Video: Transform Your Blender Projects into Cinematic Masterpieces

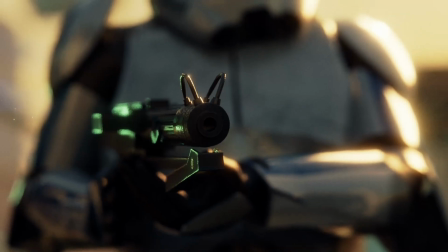Do you want your blender projects to look this cinematic? Well here are some great tips on how to achieve this look.
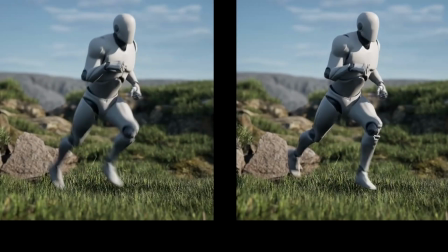Now my first tip is blur. Frames per second, motion blur and shutter speed are all connected.
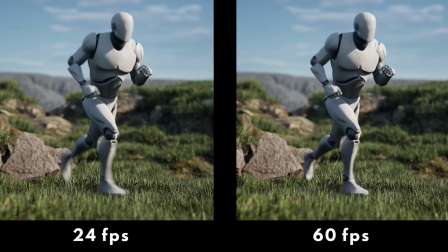I would not recommend anything higher or lower than 24fps for a cinematic look.
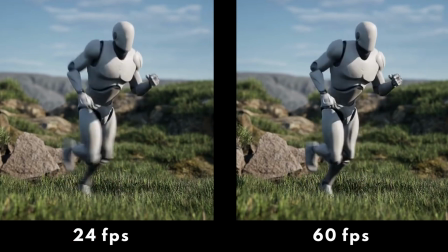In general 24fps just looks more cinematic. We are accustomed to seeing 24fps in cinema,
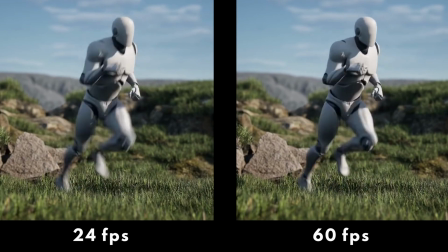the motion just looks slightly more natural and the motion blur just looks way less artificial than 60fps which tends to look a little bit like a video game cutscene. Now there's a lot of proper reasoning for this but I'll leave it to the experts to explain that and so I'd highly recommend this video by William Fortier on how to make Unreal Engine look more cinematic because he goes a lot more into depth with an explanation of this and the video applies
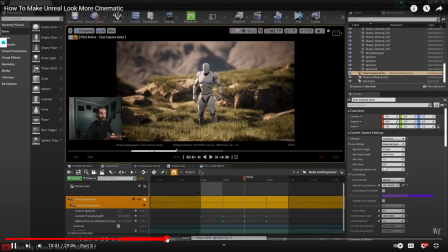to Blender in a lot of ways as well. I watched this video just before making this short film and I think that it helped a huge amount in the aesthetic department. In general a good rule of thumb is to have your shutter speed set to double your frame rate.
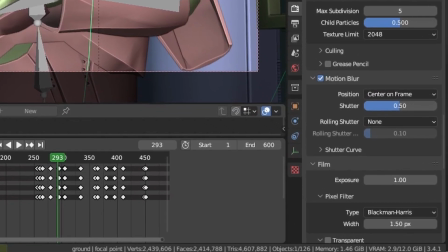In this project I have my shutter speed set to 0.5 which I believe will equate to double my frame rate or 1 48th of a second because 2 times 24 is 48.
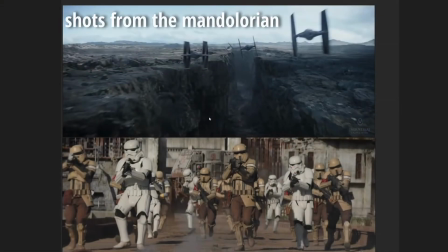This has a huge impact on motion blur. If you set your shutter speed number lower you will get clearer more crisp frames with not as much blur but if you set it higher you'll get more blur.
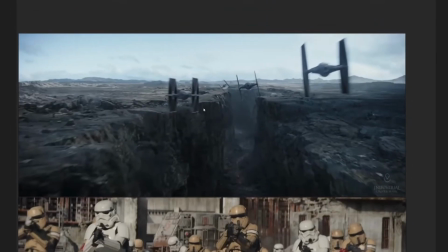But if you have any kind of movement in your scene it will look way more natural to have a middle of the ground shutter
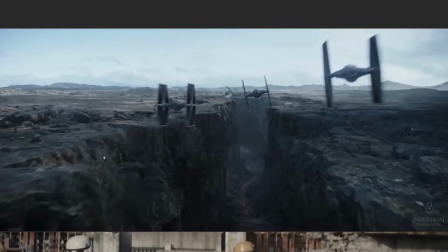speed because you may or may not know this but there is a lot of blur in both real life and in movies.
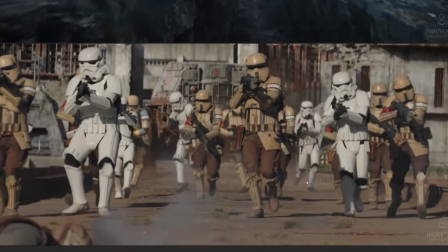Obviously rules do exist to be broken but in general your shutter speed should be about double your frame rate and again if you want to know more specific details other people know a lot more than me and go into a lot more depth than me about these things lastly and i believe most
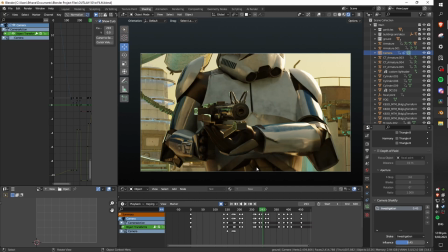importantly for this piece is depth of field i want you to have a look at this shot that i have open in my viewport right now it's framed pretty nicely
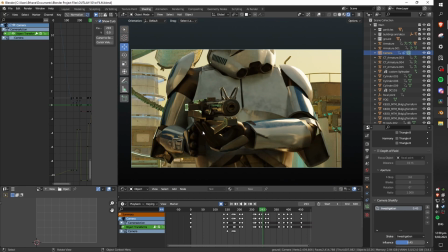however while it's framed nicely the focus is absolutely everywhere we can see full detail on stuff in the background except for the mist
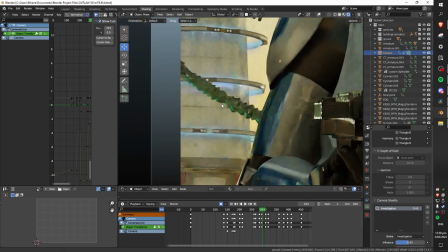which slightly blurs it out and we can see all of the low resolution parts of the texture on this guy's arm,
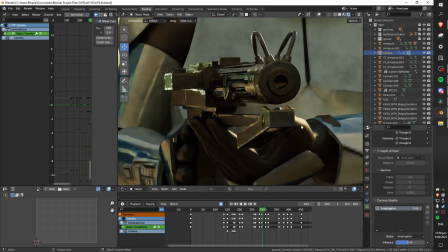and even on this guy's gun as well, where there's a bunch of grunge. Zoomed out, it isn't too noticeable, it's alright,
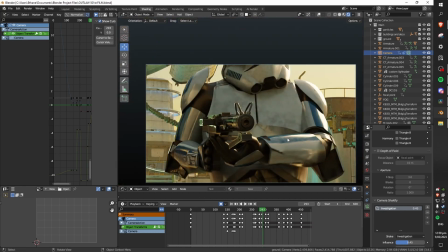but this looks like a video game cutscene or a screenshot from a video game, which has been framed artistically, but lacks some cinematic punch. Now we turn on depth of field. Suddenly all of these artifacts are just gone.
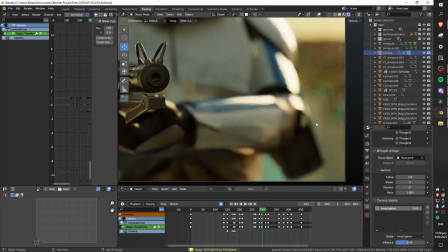Everything outside of focus is completely blurred out in a very very nice and aesthetically pleasing way it's super soft even parts
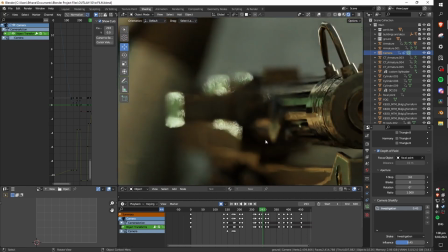of the gun are blurred out now this is very intense depth of field but i believe that it works well with the intensity of the scene the tip of the gun barrel
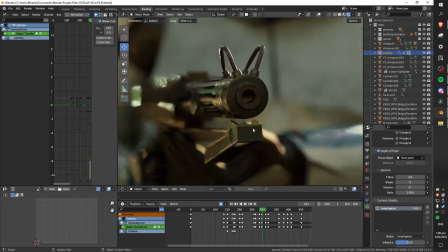is in focus and zooming in all the way we can still see some artifacts however it looks way more natural than it did before and honestly
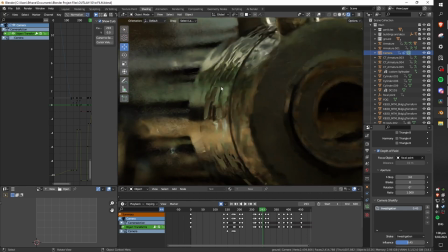i can barely tell especially when zoomed out this just looks nice and that is about it here i've got my f-stop set at three which is
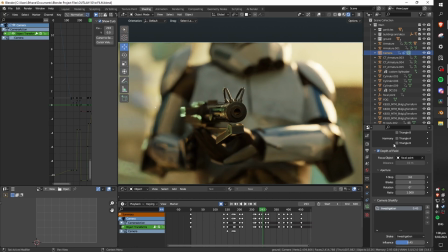quite a wide aperture which leads to a lot of depth of field as you can see however this is perfectly achievable with a real camera my camera
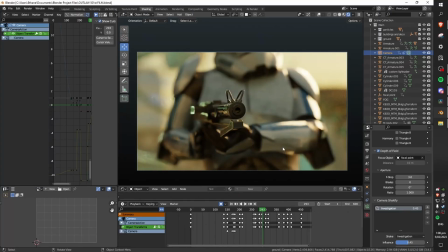can go down to three f-stops as well and achieve a similar look in real life overall depth of field is just magical when it comes to these kinds of scenes especially in extreme close-ups even in wider shots it does do a lot of heavy lifting the difference is much more subtle in
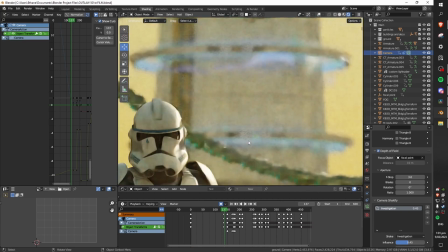wider shots as you can see with depth of field we do get much more emphasis on our foreground and much less on our background and
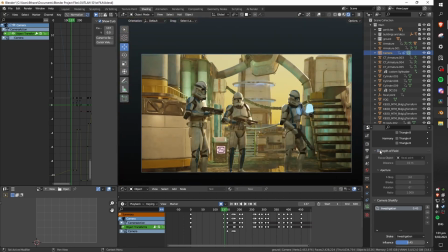the scene bleeds together quite nicely and realistically whereas when we turn it off we get a lot more visual noise in the image everything looks crisp and detailed but
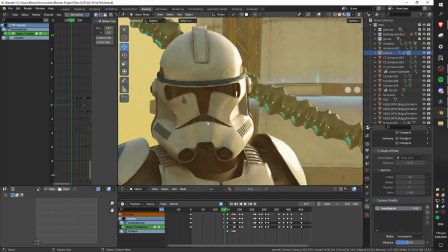there's no separation and level of detail between the foreground and the background and everything looks quite sharp and in focus which just makes the
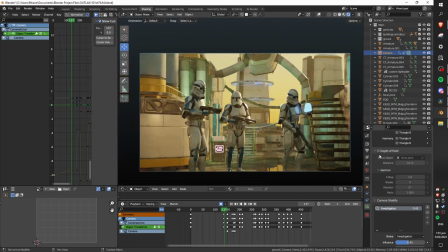whole scene feel a little bit more cluttered. Depth of field is a great tool for drawing your audience's eye to what you want them to see.
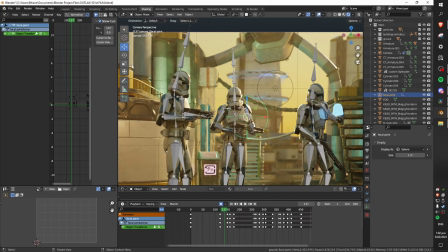I have quite a unique setup here. I have this empty object over here which when I drag around focuses the depth of field.
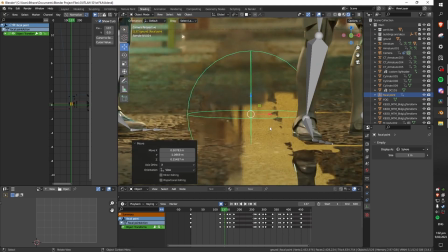You can see if I drag it down to the ground here suddenly this part of the ground is very in focus and
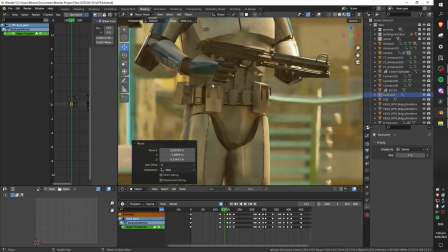now all of the stuff up here including the clone troopers aren't so much and you might also notice that the camera is tracking this object.
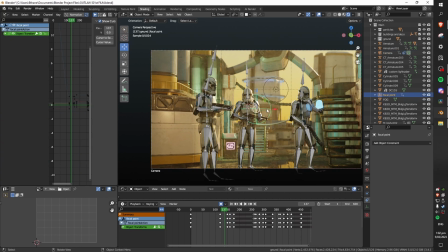I have set up a track to constraint on my camera over here and I've told it to track to this empty object, the focal point.